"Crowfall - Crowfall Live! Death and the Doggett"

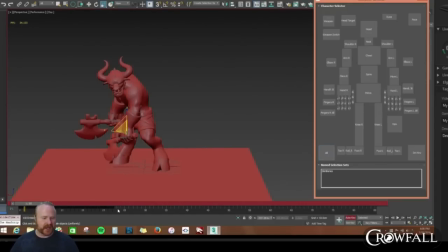[4:13]
I'm going to select all my keyframes, and then I'm going to give it a little bit of a space here. So this gives me some blank room to make my keyframe. So I'm going to select this keyframe here, hold down Shift, drag it.
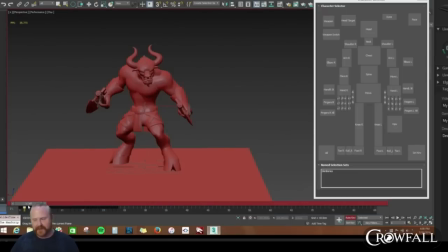[4:27]
That's going to copy the keyframes. So 0 and 1 are exactly the same. This basically puts it in like a step mode so that I have like a clean slate to work with. I'm not having to fight like the other keys around it. Or if I want to like work with what the computer gives me as an in-between, I can just, leave that key open.
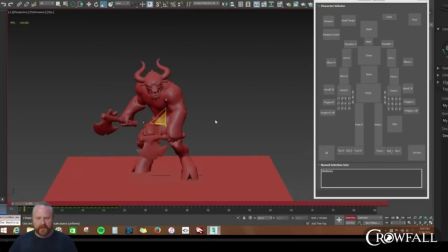[4:48]
So stepping back and forth between these keys. So here to here. Well, we kind of want to anticipate this anticipation. So we don't want him going like directly over.
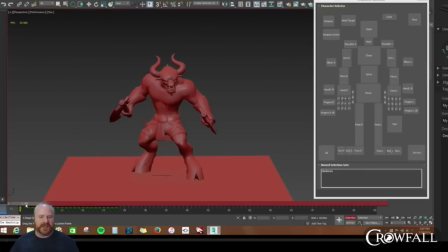[5:02]
So what we got to do is we want to shift his weight more this way so that he goes this way, and then also like drag the arm So that was probably the main reason why I originally copied this key. So I'm going to push his hips this way. I'm going to bring it up a little bit.
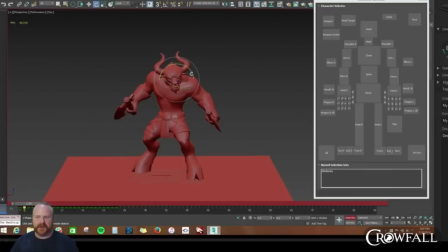[5:21]
I'm going to start dropping the arms because he has absolutely no will to live anymore besides just to kill. Get one last kill in.
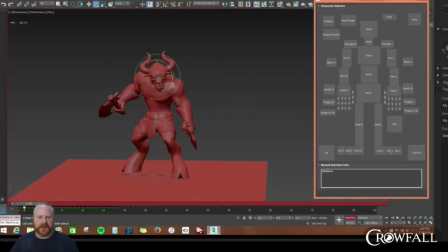[5:34]
Rotating arms, dropping it down. And I am always checking before and after. Okay. Drop this arm down. Bring it down. Give this some lax.
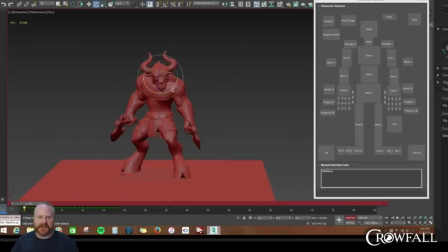[5:54]
Let's drop the head. Kind of want the head just to kind of be doing this during the entire thing. He's not quite there. Only thing he has left is his thirst for murder.
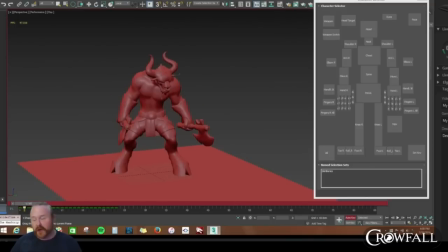[6:12]
Okay, so going right are his left, and then left are his right. So anticipating the anticipation. All right, we probably need to drag the arm more, going from this pose to this pose.
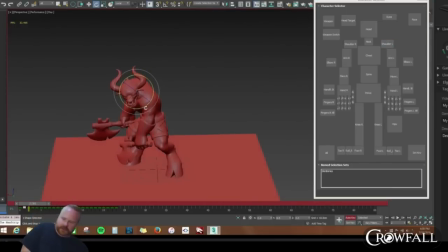[6:31]
Just kind of like limp noodle it. He's slinging it around. I refer to this as Morgan Freeman's dead hand. Google it. Seriously, it's creepy.
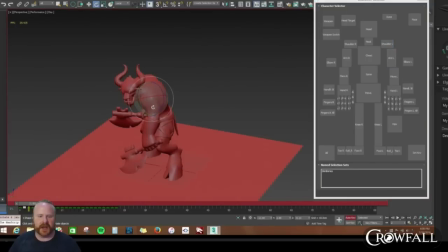[6:51]
Alright, let's keep on dragging this. Stepping back and forth. Maybe drag the chest a little bit more. So put more drag on the axe head.
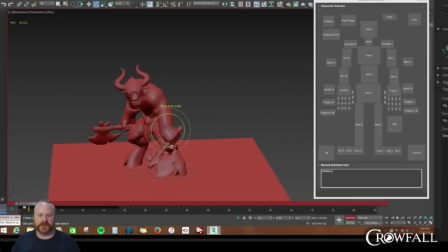[7:10]
And we always want that axe head facing down. Got to kind of clear the knees with it. And select the shoulder. Let's drop the axe head more.
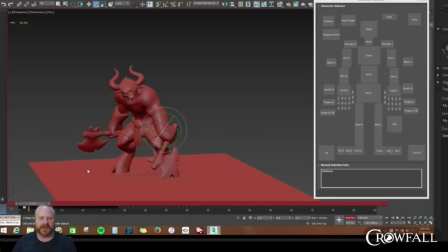[7:32]
So that kind of gives us some drag into this. Like, basically, instead of the arm getting the action, the chest is flinging the arm. And so this is more of a kind of a whip-like motion instead of like the power being in here.
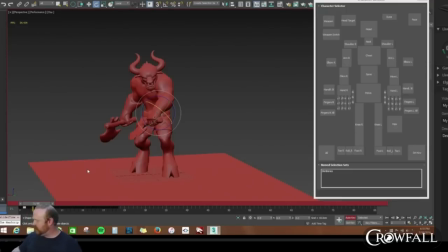[7:48]
Still with the strike, everything kind of comes from the hips, but you still have muscles going from the hips all the way up through the arm, giving it power all the way around. What happens here is the power kind of stops at the chest, and the arm is like just gives like probably 10% of the power that it normally would.
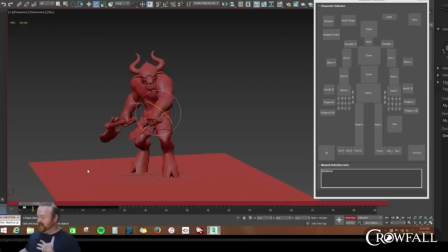[8:05]
And also what happens when you do actions like this, you're leading with the chest, it's dragging the arm. And then what happens is if you have something weighty on the end of it, it will drag the chest a little bit.